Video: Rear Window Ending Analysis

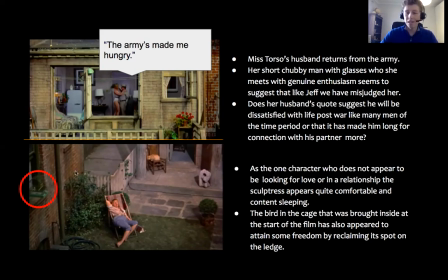Another little small detail, we also noticed the bird which with the birds on Missed Horses rooftop the birds in the cage which is symbolic of freedom where this cage used to be back inside the house it has seemed to maybe obtained a little bit more freedom by reclaiming its spot on the ledge
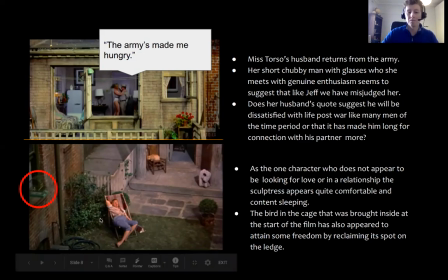and
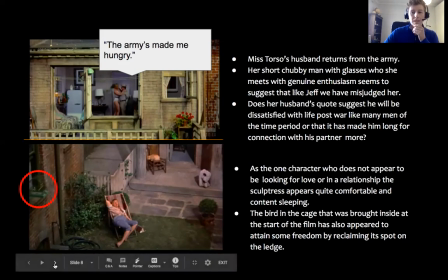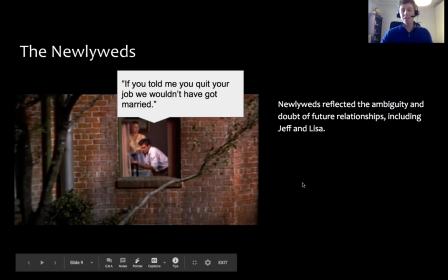if we keep moving on we have the newlyweds okay so they were our great white hope at the start of the film they seem to be the only functional relationship, the only happy relationship, but by the end of the film, the honeymoon period is well and truly over.
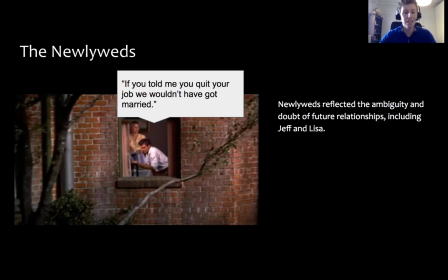Okay, we, again, we get this indistinct dialogue. If you told me you quit your job, we wouldn't have gone married. Okay, they're clearly having financial issues, and it looks like Hitchcock is trying to paint some ambiguity on the future of all the relationships in the Coolyard,
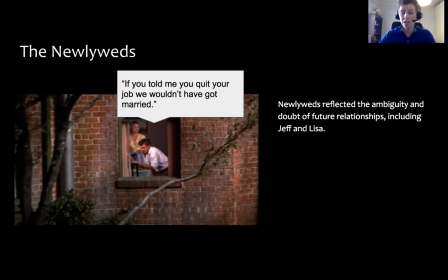okay, including Jeff and Lisa.
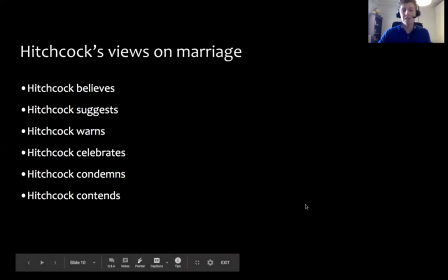So with this in mind, I think this is a good chance for you to maybe reflect on what Hitchcock's views on marriage are, okay, so when we're referring to views and values within our text response essays, it's really good to use these strong active verbs to frame your discussion.
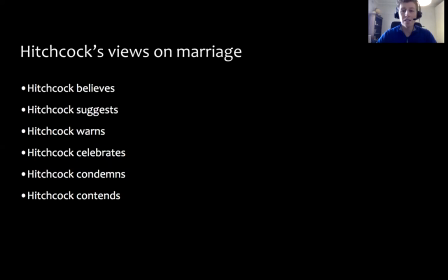So along with this presentation, there's going to be a worksheet where you can write just a short answer response maybe looking at what you think Hitchcock believes what does he suggest does he celebrate or condemn certain aspects of marriage
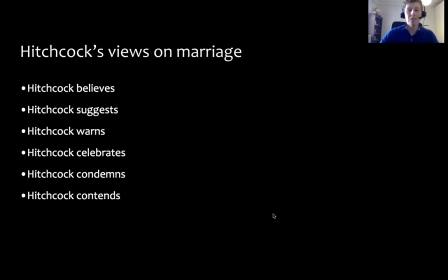okay so whether you stop the video and do that now or do it all in the end that's up to you all
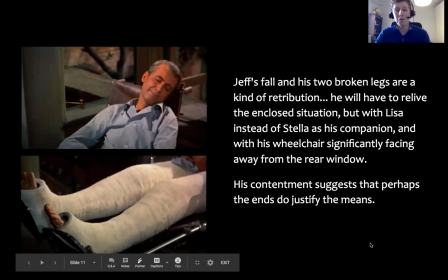right so we've got an update on the neighbors now we get an update on how Jeff is traveling. So we first of all, we kind of fly through Jeffrey's window into his apartment and we see that he's asleep. He's content. He's like the sculptress.
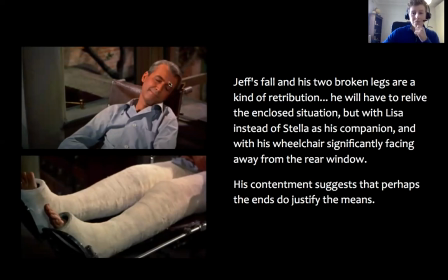He's got this smug smile on his face, which is very different to the sweating, uncomfortable man we see at the start of the film. Okay. And most significantly, okay, he's no longer facing the window he's no longer no longer bored he's
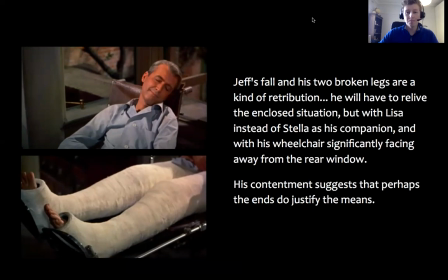no longer needing to do something drastic it seems like he no longer needs to be voyeuristic in order to be content it is important to pick up on though that compared to the start of the film
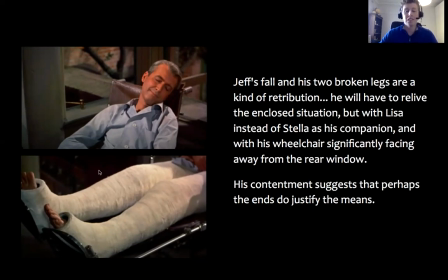where we have the one broken leg he now has two okay so I think this is kind of a retribution for Jeff it's a bit of a consequence he's not getting off completely scot-free for maybe his peeping Tom behavior so Hitchcock is suggesting that
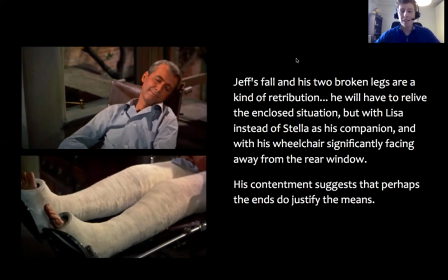that Jeff had maybe crossed the line and he's not completely without blame but ultimately I would suggest that through his face for his demeanor it seems like his contentment suggests
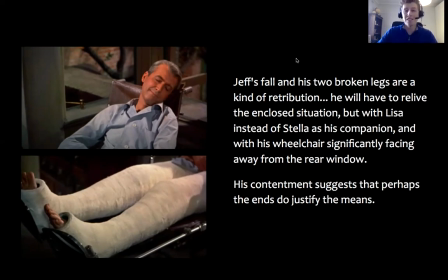that perhaps the ends do justify the means okay so even though you might have crossed the line even though he's got his two broken legs at least he's in a happier position in his life than he was at the start of the film so
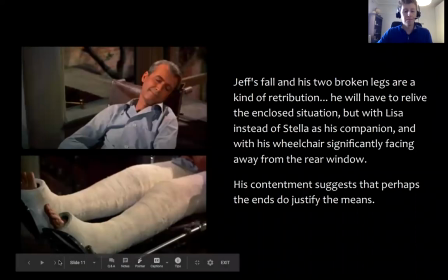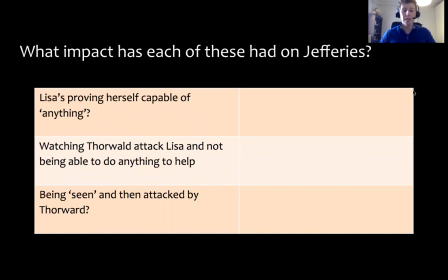just another little activity for you to do now so I just want you to look at the impact that each of the following areas have had on Jeffries okay so we do see quite a bit of transformation from from Jefferies and as I said I will just give you a bit of time
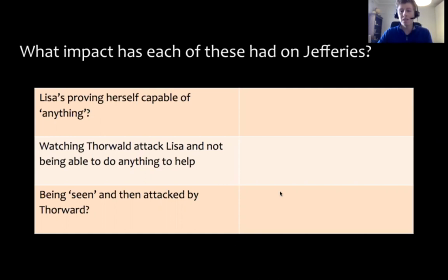to complete this after you watch the rest of this recording okay